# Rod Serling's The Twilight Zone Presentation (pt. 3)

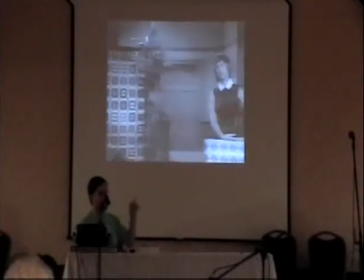14s
during the card scene, they actually decided to do a roundabout, and then at one point the camera will go from under the table.
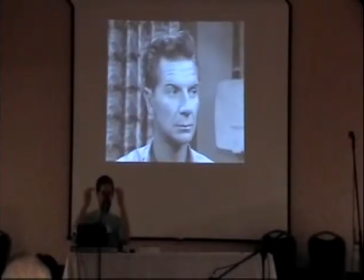20s
They didn't want to do it doing it like Earth on a level stage. They had to have it tilted, different angles.
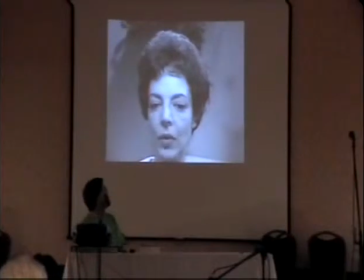27s 4.
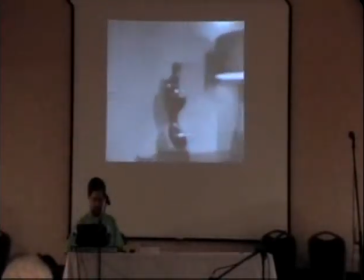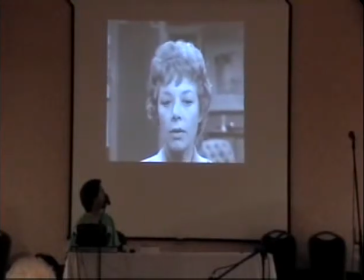34s 12.
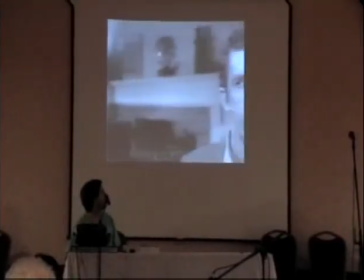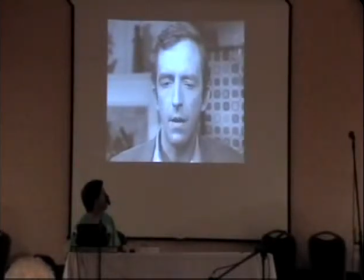40s 8.
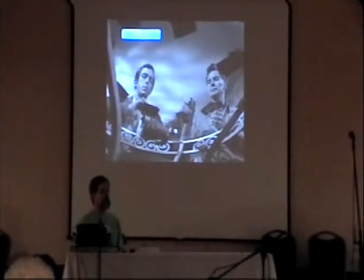45s
You can see what I mean by they filmed it from under the table. That was no other reason than just because they wanted to make it un-Earth-like.
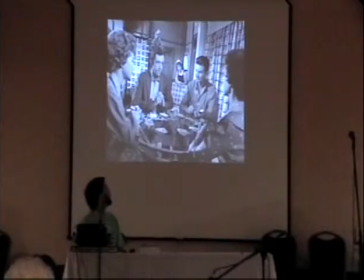53s 7. You are lucky tonight.
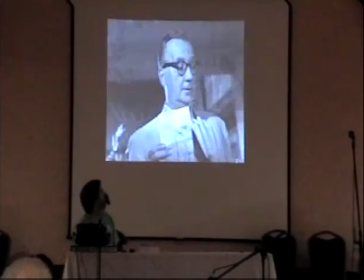63s How about some lemonade and homemade cake, everyone? Sounds wonderful.
This is the supervisor at the plant they work at.
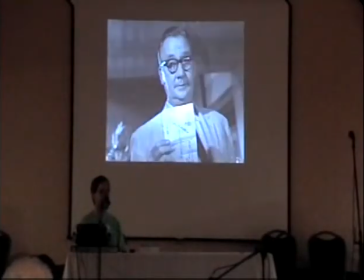72s
He's catching on, and that's where it builds the suspense. It distracts you from the real reality of the story.
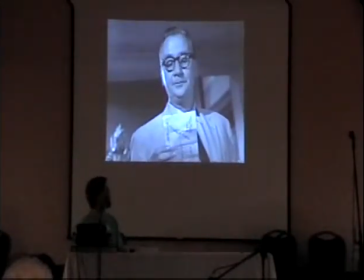78s
They try to keep it Lost quite a bit according to this.
We won't settle tonight.
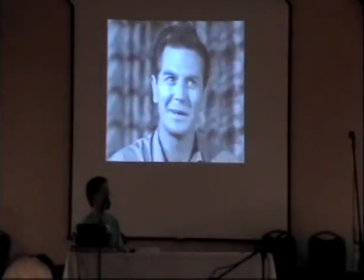84s
He doesn't know what's on the other side of the table.
Next week. Next week we'll give you another chance.
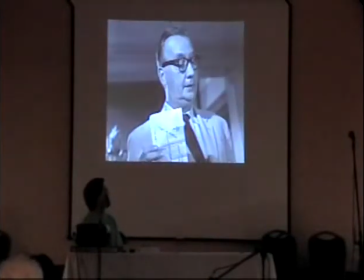89s Next week?
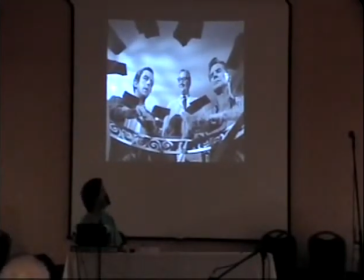94s Little cards tonight, eh? Little cards, Carling. We're just about to cut into a cake.
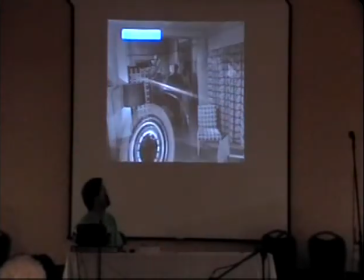99s You care to join us? Oh, thank you. Just a little lemonade for me.
My wife caught this, and my father-in-law also caught a scene in here, too.
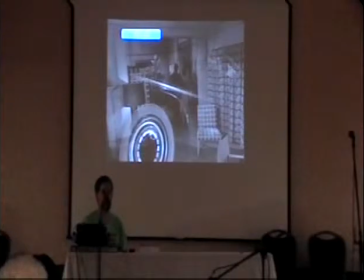108s
When they're fleeing towards the ship, you don't hear car engines, you hear jet engines.
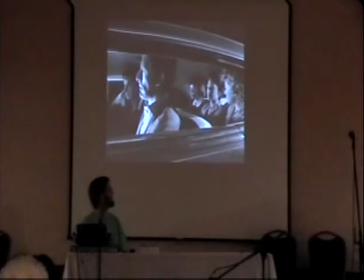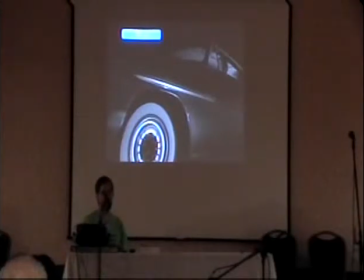119s
The vehicle, my father-in-law is very good at cars, and I asked him, what kind of car is that? He said, that's a custom. He said, probably Barris. We emailed George Barris. He took a look at a clip of that on YouTube and said, oh, that's a car from it's called the Blue Danube, and I did it for the Time Machine.
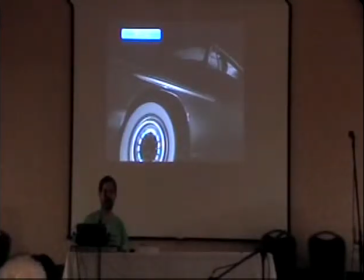137s
Sure. And I had no idea they took it off the lot because they only had the cars for 2 weeks. So apparently they borrowed the car off the lot, took it to another section, and filmed it for this episode. So even the car is not it's not really Earth-like because it's custom.
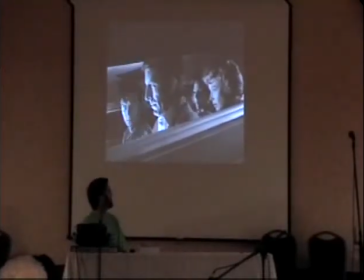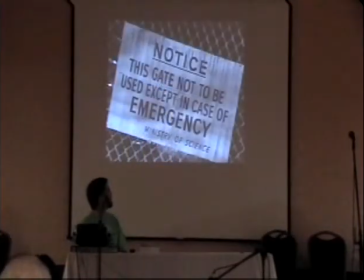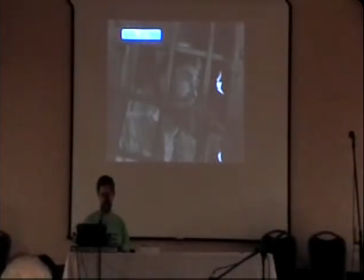160s
Another scene, this will be the last one, but I think I've gotten the point about the craftsmanship they put into this. Even for the tiniest little technical details on the series, they took a little extra effort. In this episode, a bunch of monks at a monastery have pretty much kept a man basically in prisoner.
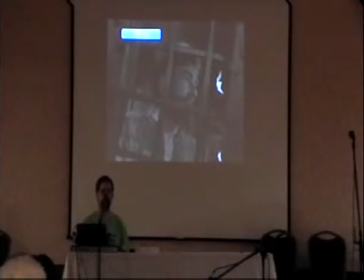178s
He's a old guy in rags, and they can't understand it. And a stranger comes tonight, a dark, stormy night, and they tell him, no, you have to leave him in there. He goes, why? He's in rags. And they go, no, no, he's the devil himself. He thinks they're nuts.
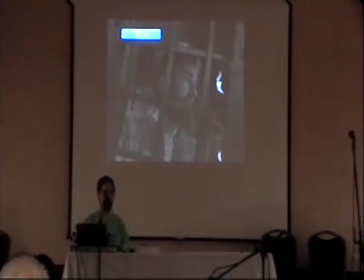192s
You know, these old guys in rags, what the heck, the devil? Well, towards the end, the guy has no faith, and that's what they're trying to explain to him. You have to have faith. Just because he doesn't look like the devil means he isn't. When the guy lets him go, he discovers his mistake.
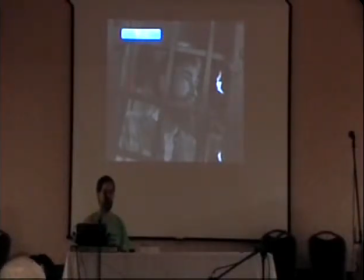205s
But to make the very initial transformation, if you look carefully, and I'm hoping this shows up good up on this big screen, they put a lot of color red and green lines all over the actor Robin Hughes' face. So as he puts the cloak on, it strokes his beard, and look at the scene where he strokes his beard.
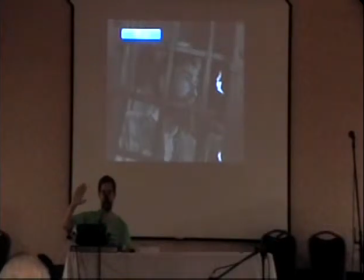224s
What they did is they took a filter, since it's black and white, switched from red to green, so the other lines start showing up. And on screen, you'll see the transformation just starting. Even though there's a bigger scene transformation, you see it already starting on the screen.
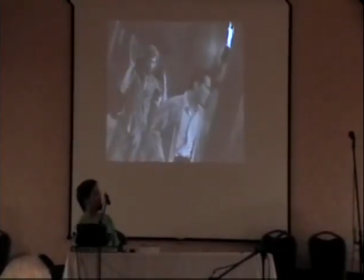238s
Put this on the storm. Watch when he strokes the beard, you'll notice the face when he starts to move.
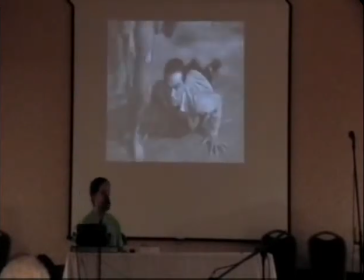254s
You can see where it got dark around the eyes.